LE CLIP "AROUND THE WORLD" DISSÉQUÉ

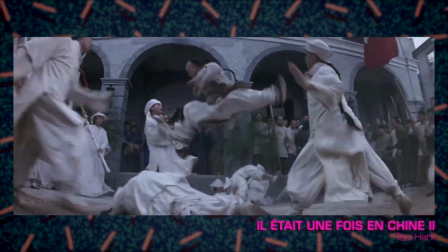4:06 Il livre un instant organique en point de vue subjectif, une performance sans artifice de montage.
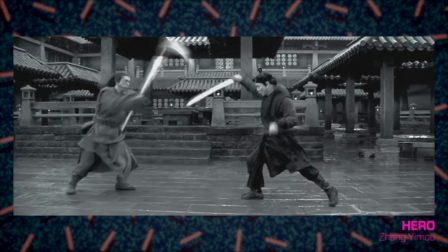4:11 On assiste pourtant à un tour de magie orchestré par des athlètes.
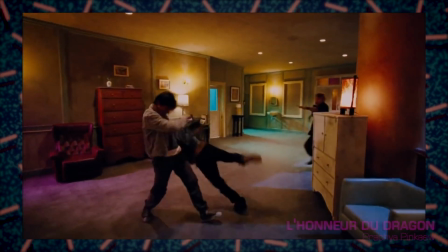4:14 Le réalisme épuré de la prise de vue, mise à nu et la complexité du grand spectacle qui se déroule créent un mélange détonnant entre réel et irréel.
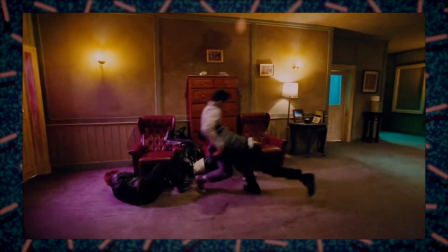4:21 C'est ce qui nous tient en haleine et nous force le respect. À la différence de cette séquence qui ne repose que sur du montage.
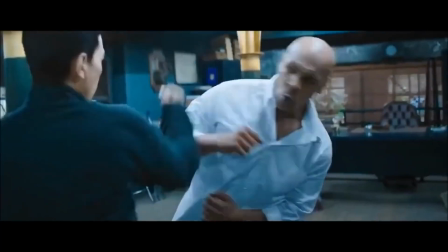Ça nous tient en haleine, oui, mais ça force le respect uniquement pour le monteur, c'est pas pareil.
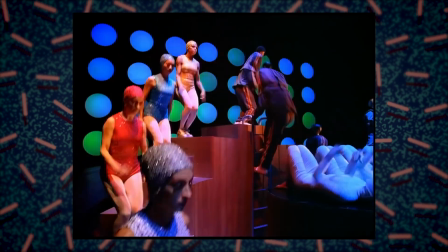4:35 À l'aide d'objectifs grand angle et en évitant les plans rapprochés, l'intérêt est de laisser vivre la chorégraphie tantôt en top shot, tantôt en plan grue.
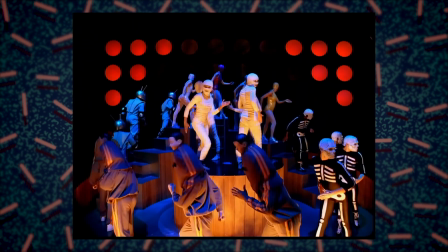4:42 Mais qu'avant tout, le spectateur puisse savourer la synchronicité gestuelle de tout ce beau monde dans le plus simple appareil.
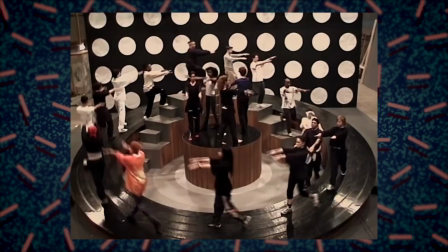4:47 Il y a moins de 10 cuts par minute. Oui, j'ai compté. Les danseurs ont répété sur une version ralentie de Around the World.
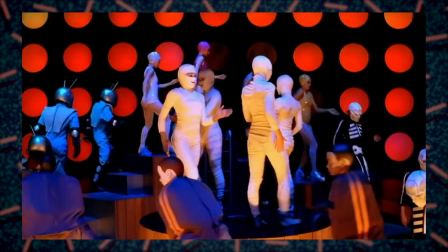4:56 ce qui, synchronisé sur le vrai morceau en post-production, accélère le mouvement des danseurs.
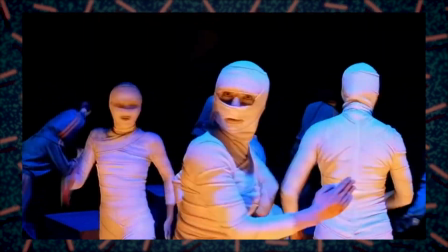5:01 L'ensemble paraît désormais plus énergique et saccadé, cette astuce rajoute une dimension surnaturelle qui colle avec le côté électronique de l'œuvre,
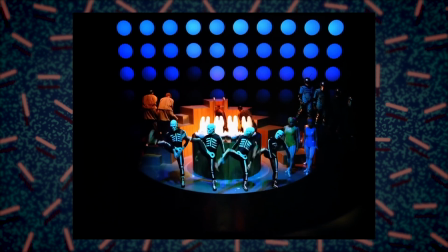5:08 mais force aussi une meilleure synchronisation des personnages, ce qui améliore le rendu global de la chorégraphie.
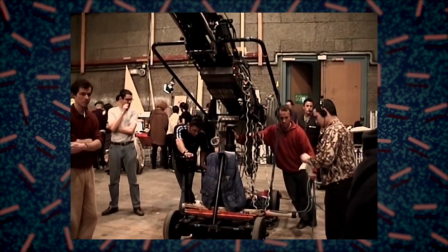5:12 Mais accélérer les plans veut dire aussi que les mouvements de caméra le sont. Du coup, parfois, on sent un peu la butée de la grue. Comme un pied de nez aux grosses productions américaines, l'artisanat de Gondry se veut visible. Chaque erreur est un détail qui participe, sans que vous arriviez vraiment à le percevoir, à la singularité de l'œuvre.
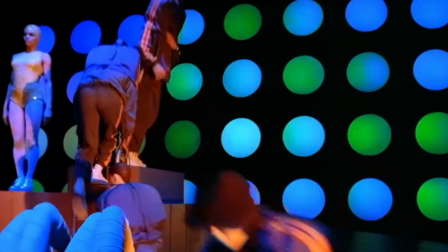5:29 C'est peut-être ça, la French Touch. Un athlète tient avec sa main son haut du corps synthétique pour éviter que celui-ci ne chute pendant la descente des escaliers.
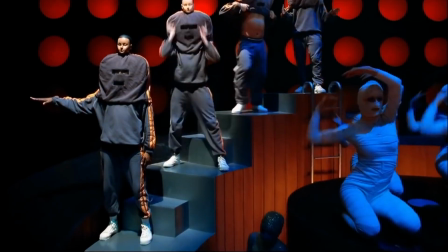5:36 Le dernier athlète qui est positionné à l'extrémité de l'escalier pour déboucher correctement son acolyte du dessus n'a pas grand-chose à faire.
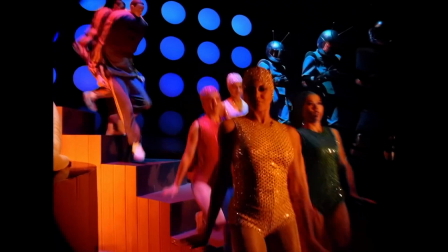5:43 Ils ont peut-être choisi celui qui s'en sortait le moins bien. L'un des athlètes galère à passer derrière les nageuses, car la zone entre l'escalier et le bord du vinyle est trop étroite.
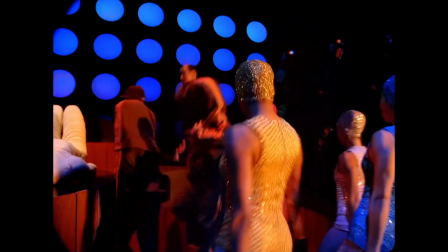5:50 Juste après, c'est corrigé et il s'extirpe en sautant depuis l'avant-dernière marche du podium. Et pour parler comme un prof de culture audiovisuelle et artistique en BTS, la structure utilise des lattes en bois, il y a aussi une échelle de piscine.
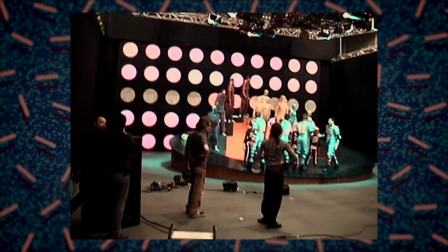6:00 Le tout rappelle une ambiance de jacuzzi, où tous ces petits bonhommes instruments seraient en train de bouillonner ensemble et d'émettre une vapeur musicale cohérente et enivrante.
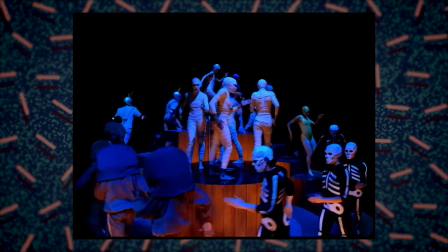6:08 Les momies qui symbolisent la boîte à rythme sont sur le podium central. Ce qui rappelle un peu la forme d'un tambour ou d'une grosse caisse. Normal, quand on représente la boîte à rythme.
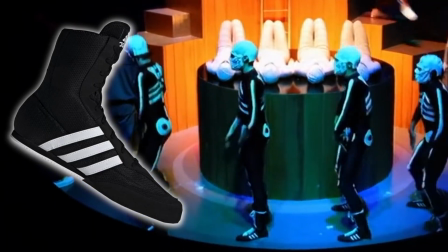6:16 Côté accessoires, ce sont des Adidas modèles de boxe qui sont choisis, avec leurs semelles fines ne laissant apparaître que quelques traits blancs au niveau des pieds, ça raccorde parfaitement avec le costume de squelette.
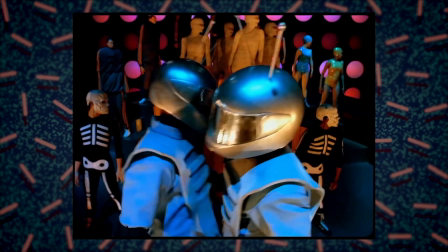6:24 Pourquoi fabriquer ce qui existe déjà? Pensez à la planète. Pour les robots, casque de modo sur lequel on rajoute deux antennes peintes en argenté.
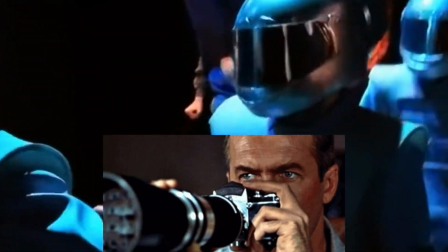6:30 Avec un film miroir déformant, ça évite de voir Jean-Michel Caméra dans la réflexion. Des encoches pour faire des sourcils gentils et une fente discrète pour un sourire sympa. Tout ce monde est visiblement très heureux d'être bloqué sur ce vinyle. Niveau musique entêtante entre la répète et le tournage, ces gens ont dû sacrément galérer à dormir paisiblement.
Hein? Allô? Comment? Vous voulez que j'interprète un squelette dans votre clip? Mais c'est la chance de ma vie!
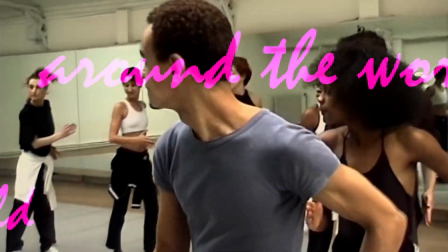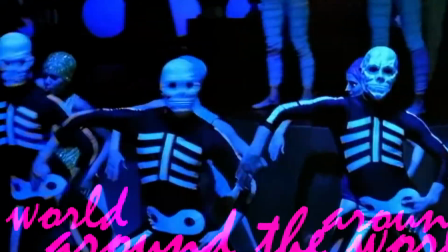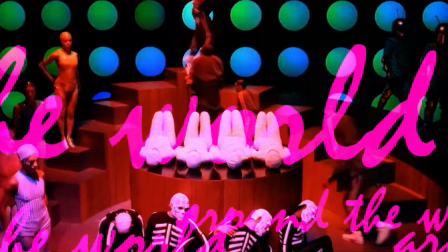J'espère qu'on n'entendra plus jamais parler de ce groupe.
Eh ben... Depuis Homework, le groupe a transcendé les générations, et Around the World, par son esthétique folle, a inspiré le monde.
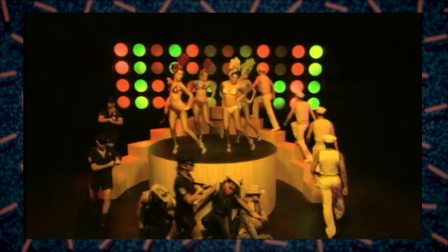7:18 Des éléments du décor ont même été répliqués en 2007 dans Rain Down Love du groupe anglais Freemasons. Et quand on pense chorégraphie, ce clip émerge directement. Enfin, juste derrière Thriller de Michael Jackson et peut-être la Macarena aussi.
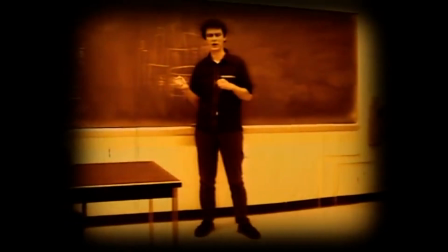7:30 Ouais. C'est une sorte de Macarena. Vous connaissez la Macarena ?
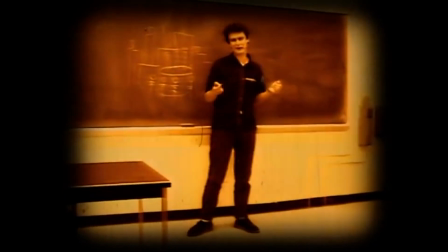7:37 Oh, Macarena. Et voilà, c'est une adaptation moderne de la Macarena.
Ok, tout s'explique.
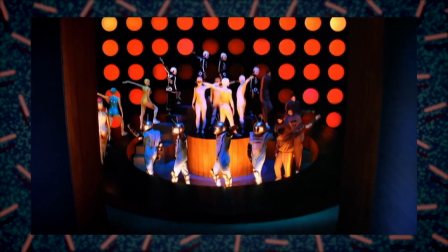7:42 Le talent se cache dans les détails, car ce sont les détails qui font la différence dans ce monde surfait et polissé.
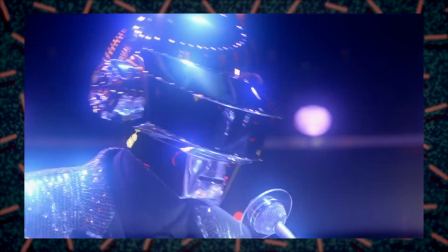7:46 Les Daft se sont accaparés la house et à force de sueur et de bidouille, ont réussi à créer un son inimitable et transgénérationnel.
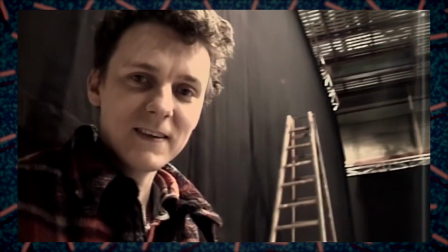7:53 Gondry leur répond en allant chercher dans ses souvenirs d'enfant des images qui le fascinent et met en lumière son artisanat.
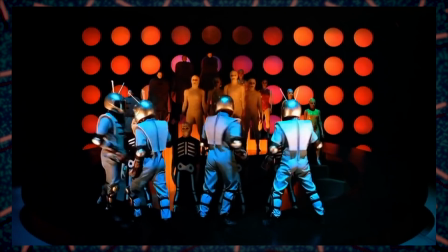7:58 Le tout est chaleureux, atypique et hors du temps. Exactement ce qu'est la musique des Daft.
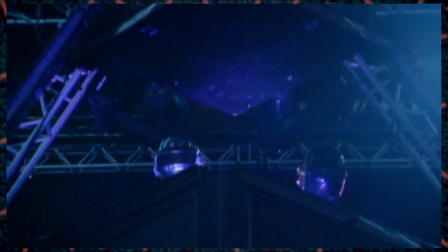8:02 Car sous les masques, nous sommes tous des humains, et il n'y a que les émotions sincères qui nous font réellement vibrer.
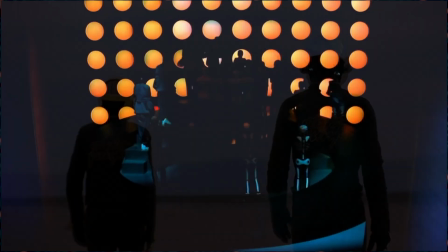8:07 Around the World restera intemporel et dans 200 ans, vous verrez, les deux robots seront encore bien là. Bon, après pour l'histoire des momies, mystère.